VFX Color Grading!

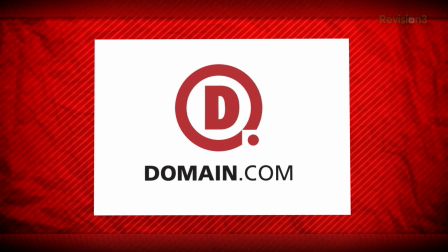3s
This episode of FilmRiot is brought to you by Domain.com. Today on FilmRiot, we do some visual effects color grading.
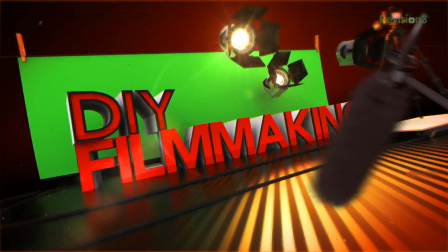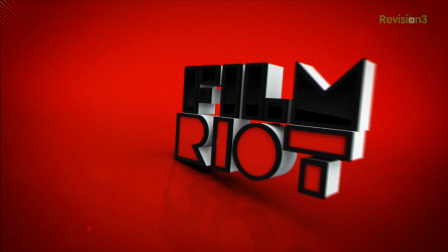Pop, pop, bang.
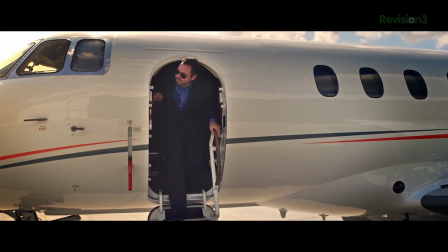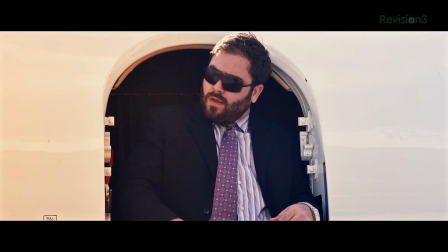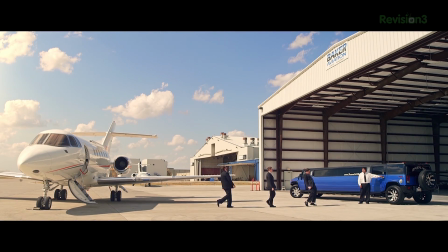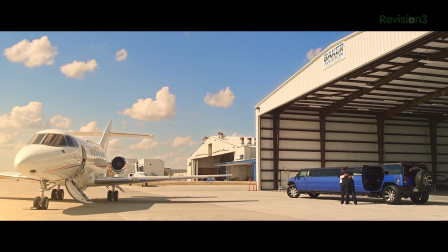Welcome to FilmRiot, the show that takes the mystery and the effects techniques going to some of your favorite Hollywood films. I'm your host, Ryan Conley, and the clip I just showed you was actually from our last episode of Pip Your Productions, which if you have not seen it, you should definitely check it out right here. It is one of the craziest things that we've made and one of the things that I had most fun making. But specifically with that scene that I just showed you, I've been getting a lot of questions like this.
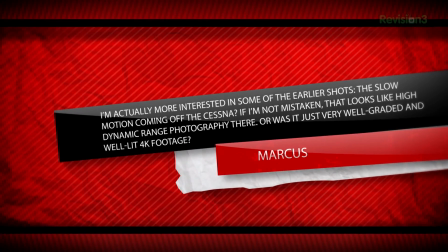95s
I'm actually more interested in some of the earlier shots, the slow motion coming off the Cessna. If I'm not mistaken, that looks like high dynamic range photography there.
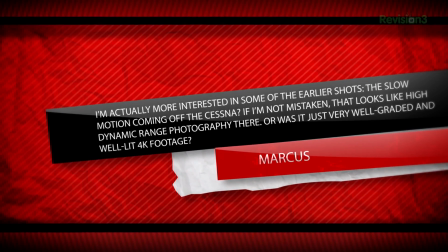102s
Or was it just very well graded and well lit 4K footage? Yes, to one of those, kind of. It was 2K, not 4K, which is just basically 1080p. And I thought that this would be a good thing to look at since I did do a different way of color grading the footage. So, bumper. For starters, this was not shot HDR. I knew what I wanted to do in post, so I tried to find a mid-ground exposure that would keep detail for my actors and the sky and the jet all at the same time.
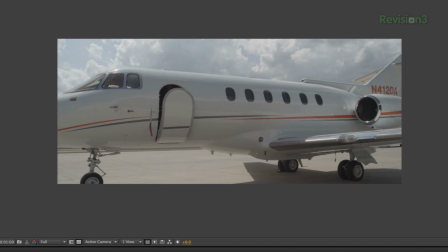133s
Here's my original raw shot with no color correction on it at all, and as you see, it's very muddy and flat, and if I were just to add a color grade to the image as a whole,
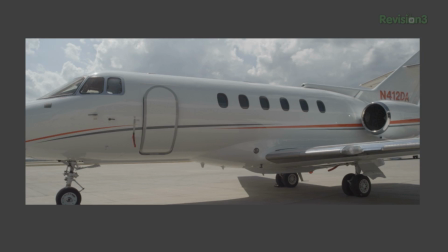142s
which of course I would favor my subject, which here is the jet, I will end up blowing out the sky, losing all the detail, and ending up with a much less pleasing shot. To solve this issue, I'm going to deal with the sky and the rest of the image independent of each other, which I am calling VFX Color Grading. I mean, it's not really what it is, but I like how that sounds, so that's what I'm going to call it.
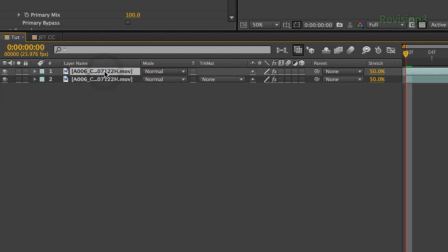162s
So first I will duplicate my footage, then mask out the sky with a lot of my shots.
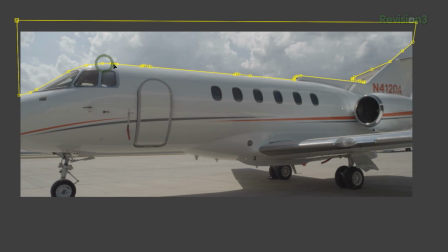166s
That was very simple since the shots were locked down, but with a few like this one, we did have some movement, so I will have to create my mask, then keyframe it to match the shot. Now, depending on your shot, you may be able to get away with using things like rotobrush or sky replacement techniques like creating a matte from a blown out sky, but since the jet is also white and very close in tone to the sky, that was not an option for me. That would not work well at all. So good old rotoscoping it was. Which, side note, am I the only one that gets excited about rotoscoping because it means that I'm able to just listen to a podcast or audiobooks, which I don't always get to do because most of the time my work involves audio? I can't be the only one, can I? Probably.
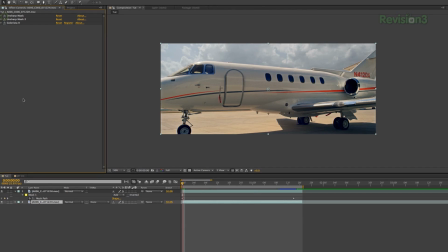212s
Once you have your mask done, you can now grade these two totally independent of each other to get whatever look you want.
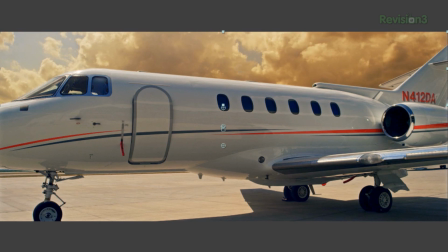218s
Make the sky stand out, give it a great color contrast, go crazy with it, make some kind of post-apocalyptic sky background, just crazy tone.
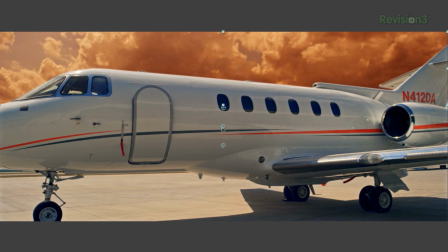227s
Just remember, the more you push it, the more the strings are going to show. If you keep these two grades relatively close to each other, it will be seamless.
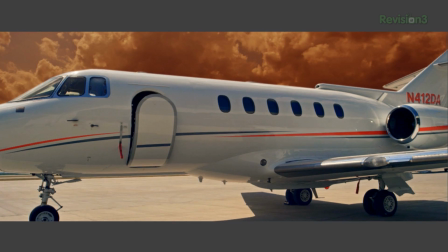234s
But if you start pushing the background to be completely different from your foreground, it's going to start to show a little bit. But now I have my two separated and I grade it the way I want. I'll add one more thing, which is totally optional, but I really like the effect I got from this. To finish off my shots, I used optical flares as another color grading tool.